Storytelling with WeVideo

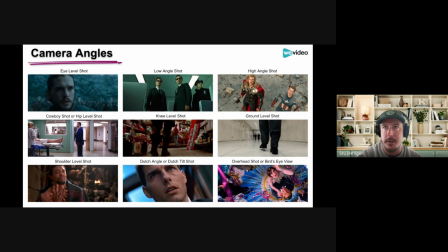(17:14)
So oftentimes, like to create a sense of balance, you can kind of see that if you look at the eye level shot. Even though it's shot at eye level, it sort of seems like it's shot a little bit from above, whereas the shoulder level shot looks a little bit more natural.
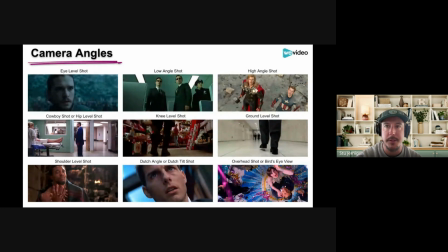(17:27)
So oftentimes, just to create like a sort of natural sense of being in the scene, people will use a shoulder level shot. Okay, and then the Dutch angle shot, the camera is slanted to one side with the horizon lines tilted.
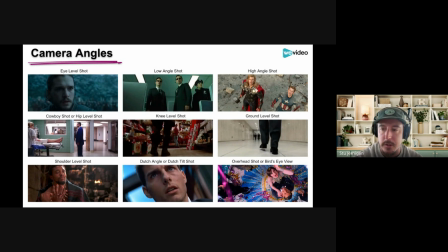(17:43)
In this way, you can create a sense of disorientation, destabilize mental state, or increase the tension. And then finally, an overhead shot or bird's eye view shot is shot from above, looking down at your subject. These are typically shot from 90 degrees above. Anything less might be considered a high angle shot instead.
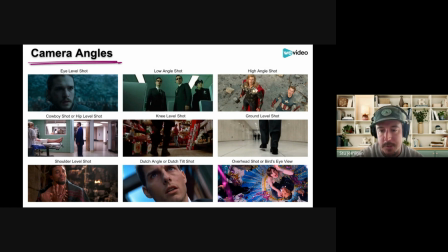(18:02)
An overhead shot doesn't need to be super high, but it can be. Overhead shots are great for providing perspective on a scene, but not just any perspective. It's often used as either a neutral or sometimes divine point of view. And I have speaker notes for all of this, so don't feel like you have to memorize all of this.
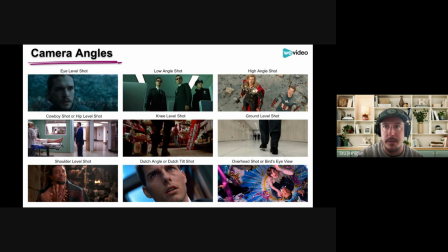(18:20)
You'll get speaker notes on this. And there's some great videos out there that talk about these different shot angles and shot sizes and show examples from films that you can check out as well.
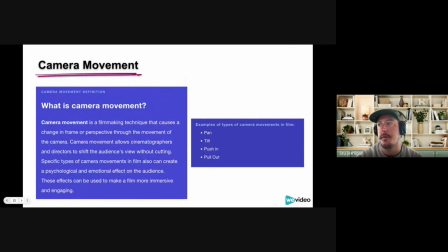(18:35)
Okay, and then the last thing I want to talk about in terms of the different types of shots that filmmakers use is camera movement. And so camera movement is a filmmaking technique that causes a change in frame or perspective through the movement of the camera.
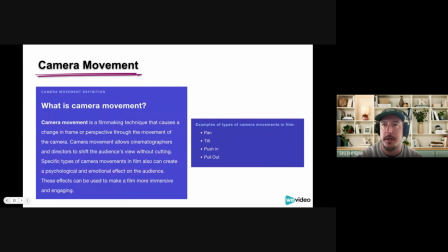(18:51)
Camera movement allows cinematographers and directors to shift the audience's view without cutting. Specific types of camera movements in film also can create a psychological and emotional effect on the audience. These effects can be used to make a film more immersive and engaging.
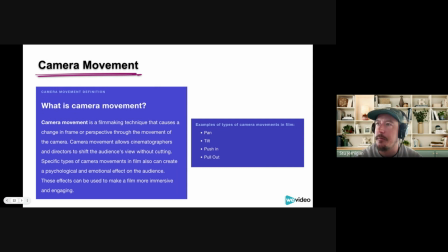(19:06)
And so some examples of camera movement in film are the pan, tilt, push in, and push out. So then there's like a static shot, which has no camera movement at all, right? That'd be the opposite of what we're talking about here.
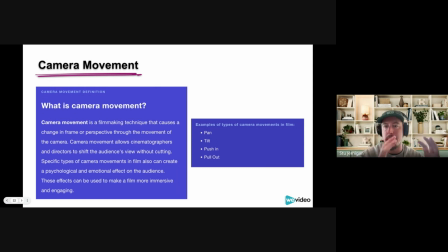(19:20)
A pan just pans, across from left and right. They're often motivated by characters' actions. They can also be used to reveal new information to the audience. When done quickly with speed, the fast camera movement is known as a whip pan.
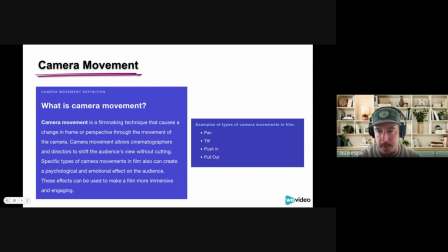(19:39)
Whip pans are one of the best camera movements to add energy to a shot. Whip pans can be used between two characters rather than cutting to establish a more energetic connection. So just whipping the camera back and forth quickly. And then a tilt refers to tilting the camera, moving the camera up or down.
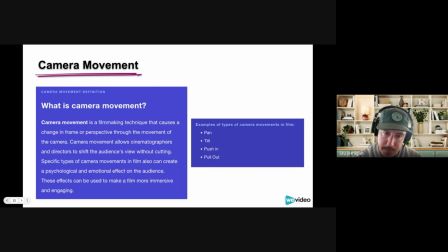(20:00)
Camera tilts can be used to give a character dominance in a shot or to reveal new information to the audience. Tilts enable filmmakers to capture the verticality of a film in moments of awe and spectacle.
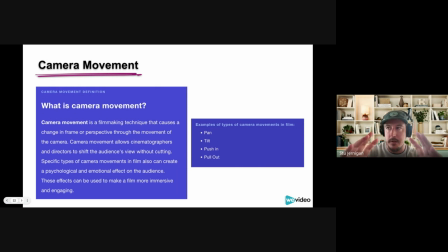(20:13)
And then a push in would be like you'd have a camera on a dolly or, maybe working in schools, just like try to have your film person holding the camera person walking towards for a push-in,
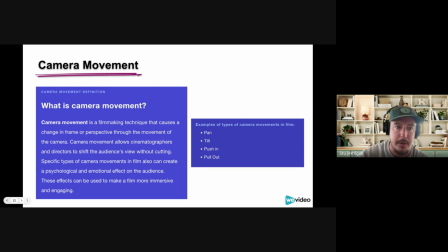(20:28)
or walking away for a pull-out, to create that kind of camera movement.
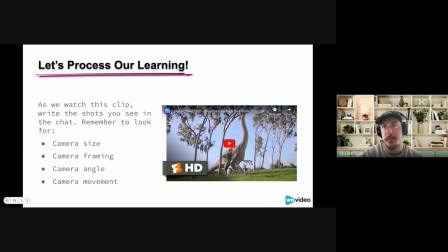(20:37)
Okay, so we're gonna sort of just take a minute to process what we've learned so far about different shot sizes and framing and camera movement. And so we're gonna just watch this, just a part of this clip from Jurassic Park.
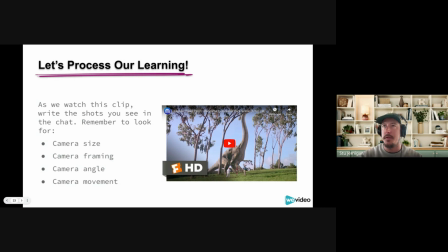(20:56)
And you guys can like put in the chat what are the different camera sizes, framing angles, and movement that you're seeing.
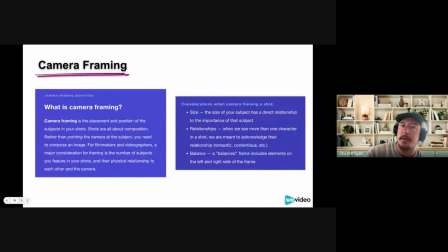(21:07)
And I know we just kind of went through this pretty quickly, so you're not necessarily expected to have all of this memorized.